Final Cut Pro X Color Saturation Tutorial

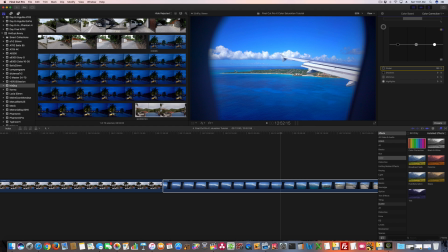But with this situation, with an island and water and sky, it doesn't look as fake as it would in the previous examples that we looked at, like the New York City skyline. That would be a place where I would not want to go to the extreme.
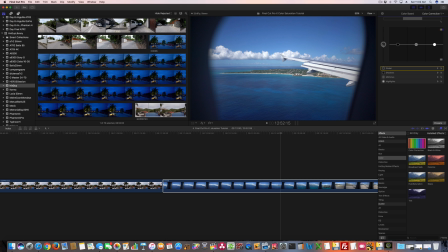But in this, if this was a video that I was editing for one of my YouTube videos, out of the camera would be fine. But by bumping it up just a little bit, I really get those different... I really make those colors look great.
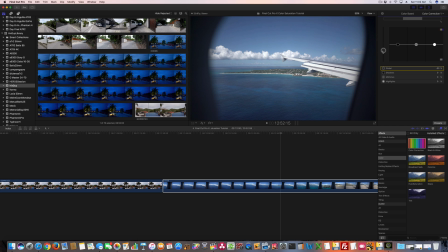And something else I didn't notice, look at the water. So let's come up. Look at the water down here. As I go up. And see right there, you can really see the differences in the water colors.
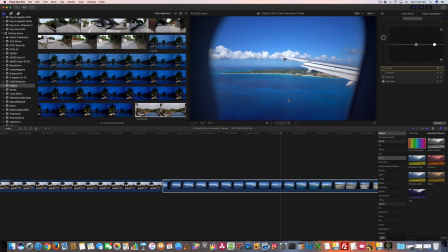You got a light blue, you got a dark blue. Obviously, that's created by a reef and whatnot that's under the water.
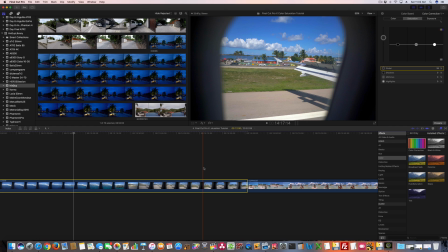And then when we land here on the runway, this is... Princess Juliana Airport in St. Martin. Look at this part of the shot right here. So you got the colorful buildings. Again, if I took it down, that's just kind of dull and dead looking, the grass and the buildings.
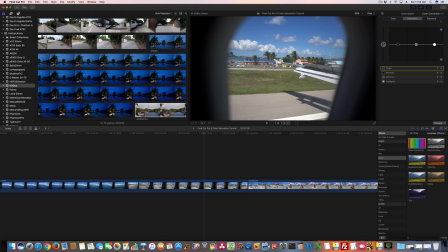Right out of the camera, it looks good, but it's still kind of dull. I bump it up a little bit. Now the grass really comes to life, the buildings come to life, the clouds, the water. This right here is GoPro Hero 5 session.
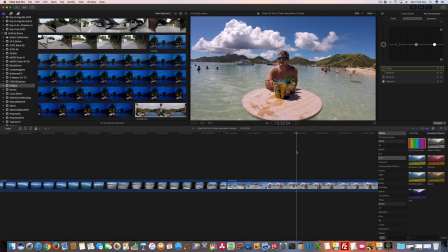So that's me. I'm at a place called Pinel Island, which is in the French West Indies. And you can see here there's the color on the beer bucket, the beer bottles, and the water. This is the setting right here, right out of the camera. So, you know, obviously if I took it down, I go to a black and white type deal, bring it up a little bit, kind of that sinister look.
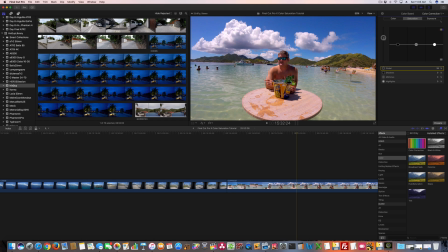But if I bring it up, now I'm really getting... Now see, that looks bad. all the way up because my skin tones are really messed up. But right out of the camera, in my opinion, it's not saturated enough.
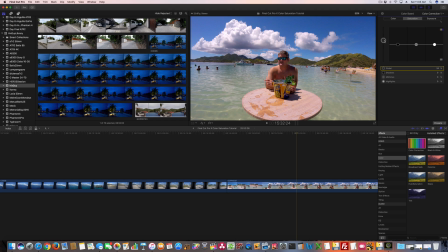So in this scenario, I would likely bring it up just a little bit. Now I've got the really nice green in the mountains in the background, and I've got all these colors right here look good in my opinion.
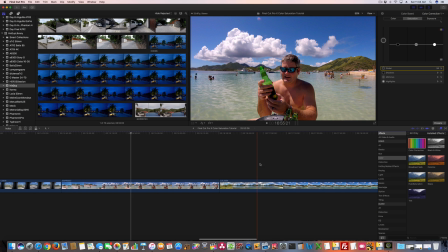So it's, you know, this just illustrates how it varies
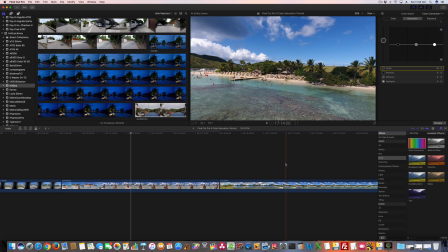among environments and the camera it's being used.
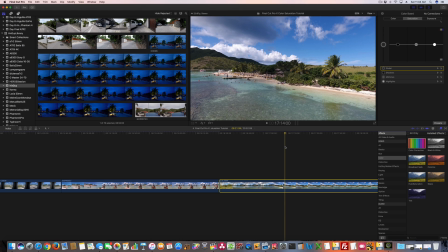So this right here is a drone, and you can see here right out of the camera it's kind of dull, but if I bring it up a little bit, I can really make those colors look good. Look at that. See, again, right out of the camera.
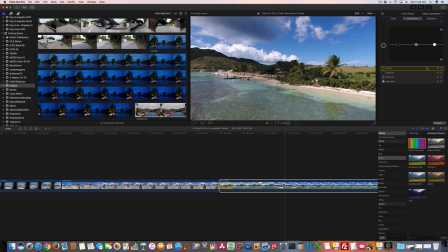And you can see right here to the right this percentage, so you'll know what percentage you've gone down. So that's 100% down, that's 100% up. And something you may learn if you're using the same cameras for multiple situations,
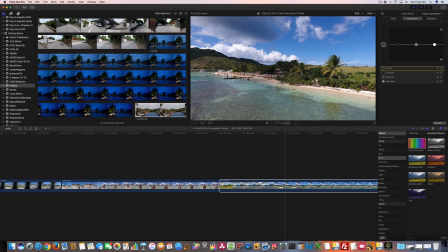you may start to learn that camera and know that, you know, hey, on this DJI Phantom 4, maybe if I'm doing something tropical, maybe about 19% tends to look really good. You know, it brings the colors out, but it doesn't make it look,
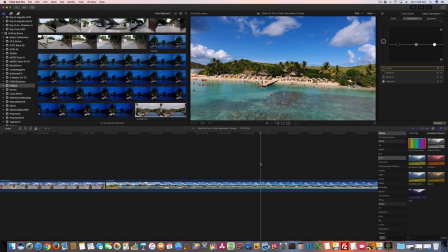doesn't adjust the saturation so much that it looks fake. See, this right here, in my opinion, is great because you can see the reef. You can see the colors of the reef, the different colors of the water, the greenery.
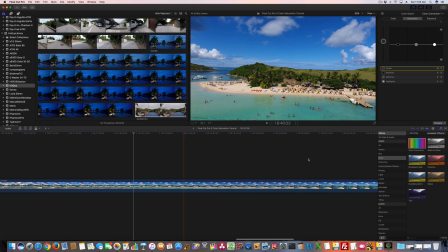You can see everything. And then we'll get over here. You can see the boats that are out here. You see all the boats. And then the really deep blue water in the background, the water in the Caribbean.
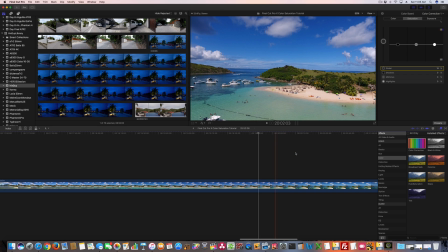You're dealing with Caribbean waters, but you're also dealing with the ocean, and the depth of the water makes the water look different.
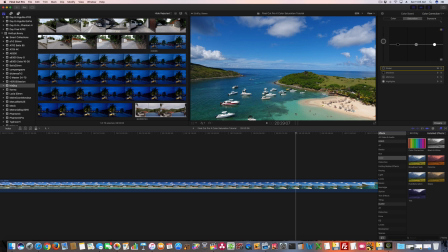See, it's a really dark blue, and then this up here is green, blue, all different colors.